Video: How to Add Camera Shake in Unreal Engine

Hey everyone, welcome back. It is great to see you. The topic of today's tutorial is going to be all about camera shake. This is something that either people love or completely hate to see with a fiery passion. You're going to see shaky cam as a thing in lots of action movies, but I'm not here to talk about whether that's good or bad. The main reason I bring it up is because camera shake is a
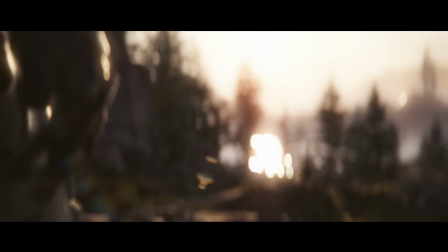fantastic way to help make your 3D renders feel a bit more cinematic, a little bit less 3D. It's going to give your shots a much more organic feeling to them. If you're interested in getting your renders to look more believable and less CGI looking, I have an entire video dedicated to that right here. And in fact, I wish that I had covered camera shake in that video there, but here we are. Let's dive into how to very easily set up procedural camera shake in Unreal.
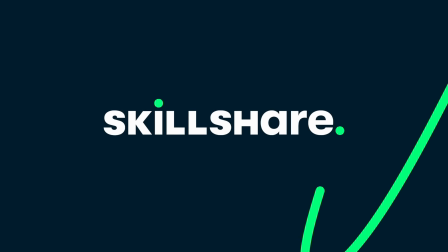Now, before we get started, this video is sponsored by Skillshare. Skillshare is an online learning platform with thousands of classes for creatives. It is a place to explore new skills or dive deeper into existing hobbies or passions.
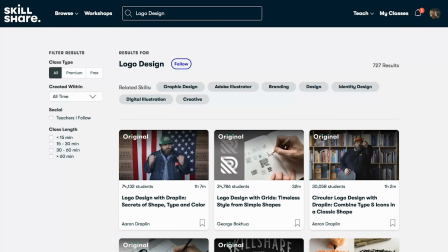It is the perfect place for both beginners and advanced users alike to pick up a skill set they've always wanted to have, whether that's photography, filmmaking, compositing, effects work in Houdini, learning 3D in Blender. That is all available right here. Now, as someone juggling between a lot of roles these days, between teaching, photography, Unreal productions, making YouTube videos,
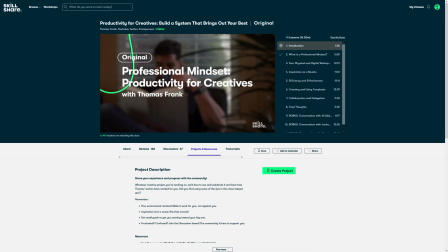Thomas Frank's class on productivity for creatives, building a system that brings out your best, is a class that I'm likely going to be watching myself because 24 hours in a day is just not enough. Skillshare is constantly releasing new classes and they are curated for learning. And by this, I mean that all of the classes are entirely ad-free, so you won't get distracted or annoyed. Now, because Skillshare is sponsoring this video, I have a special link for you down below. The first 1,000 of my subscribers to click the link down below will get a 1 month free trial of Skillshare so that you can start learning today. With that being said, let's get this camera shake tutorial started.
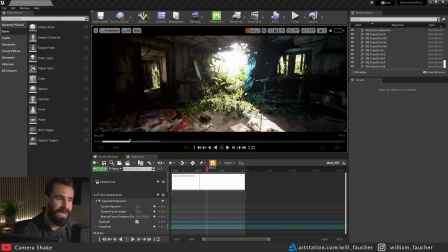So here I am in the abandoned apartment scene, which you can find for free on the Epic Marketplace, just so you know.
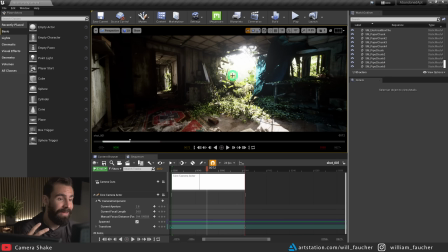The first thing we need to do is to make sure that we have a sequence set up with a camera in it. So I've already made a sequence here by going to cinematics. You can create a new level sequence there. I have one created already right here. I'm going to assume you know how to set up a camera.
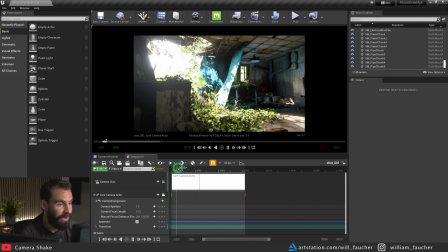Once that's done, going to the camera view mode here, you'll see I have a very simple panning camera shot, nothing fancy at all.
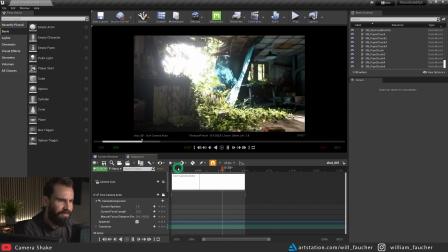But now I want to go add camera shake to this to make this feel a little bit less linear, a little bit less robotic.
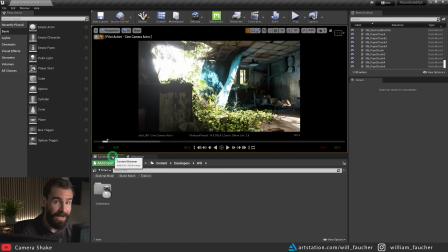Now, how do we do that? We're going to go into our content browser right here, and we need to create a blueprint actor. Don't worry, it's not advanced at all. We're going to right click, create blueprint class,
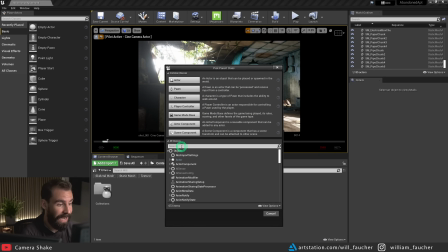and where it says all classes here in the search panel, we're going to search for shake.
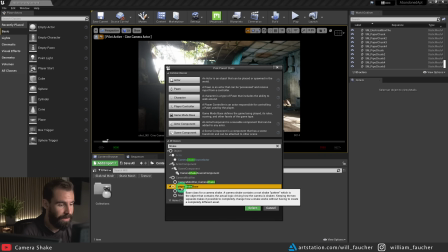And you'll see here we have camera shake base. Now, I've seen other tutorials where people have used the Matinee camera shake. From my understanding, it is pretty much the same. You can use whatever one you want. I like using camera shake base right here.
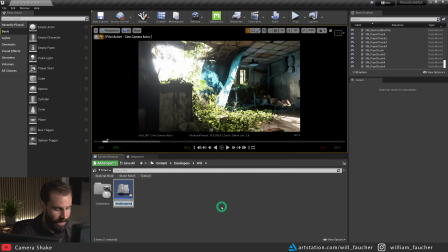Click on this and hit the select button. And I'm going to call this camera shake V001. So now we have our camera shake blueprint created. So what we're going to do now is we're going to double click on this right here to open up the blueprint.
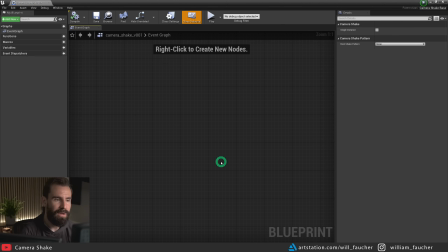And you'll see we now have the typical blueprint graph showing up here. I personally prefer to have a more streamlined version of this, and pay attention to what happens when I close this and reopen it.
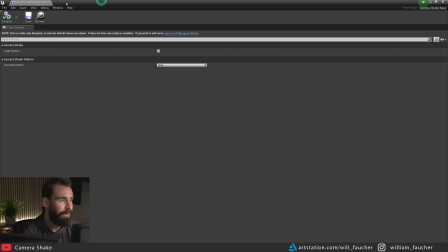There's no more graph. Now we just get a much more streamlined version of this blueprint. Why that happens, I'm not entirely sure. Maybe it's a bug, maybe it's intentional, but now you know.
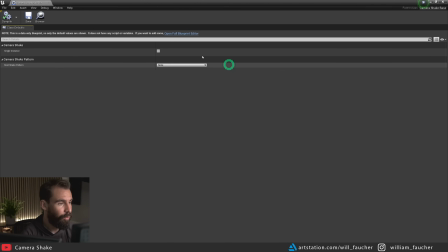So what we're going to do here, where it says root shake pattern, we're going to click here and set it to Perlin Noise camera shake pattern. Which now you'll have the option to unfold this setting here.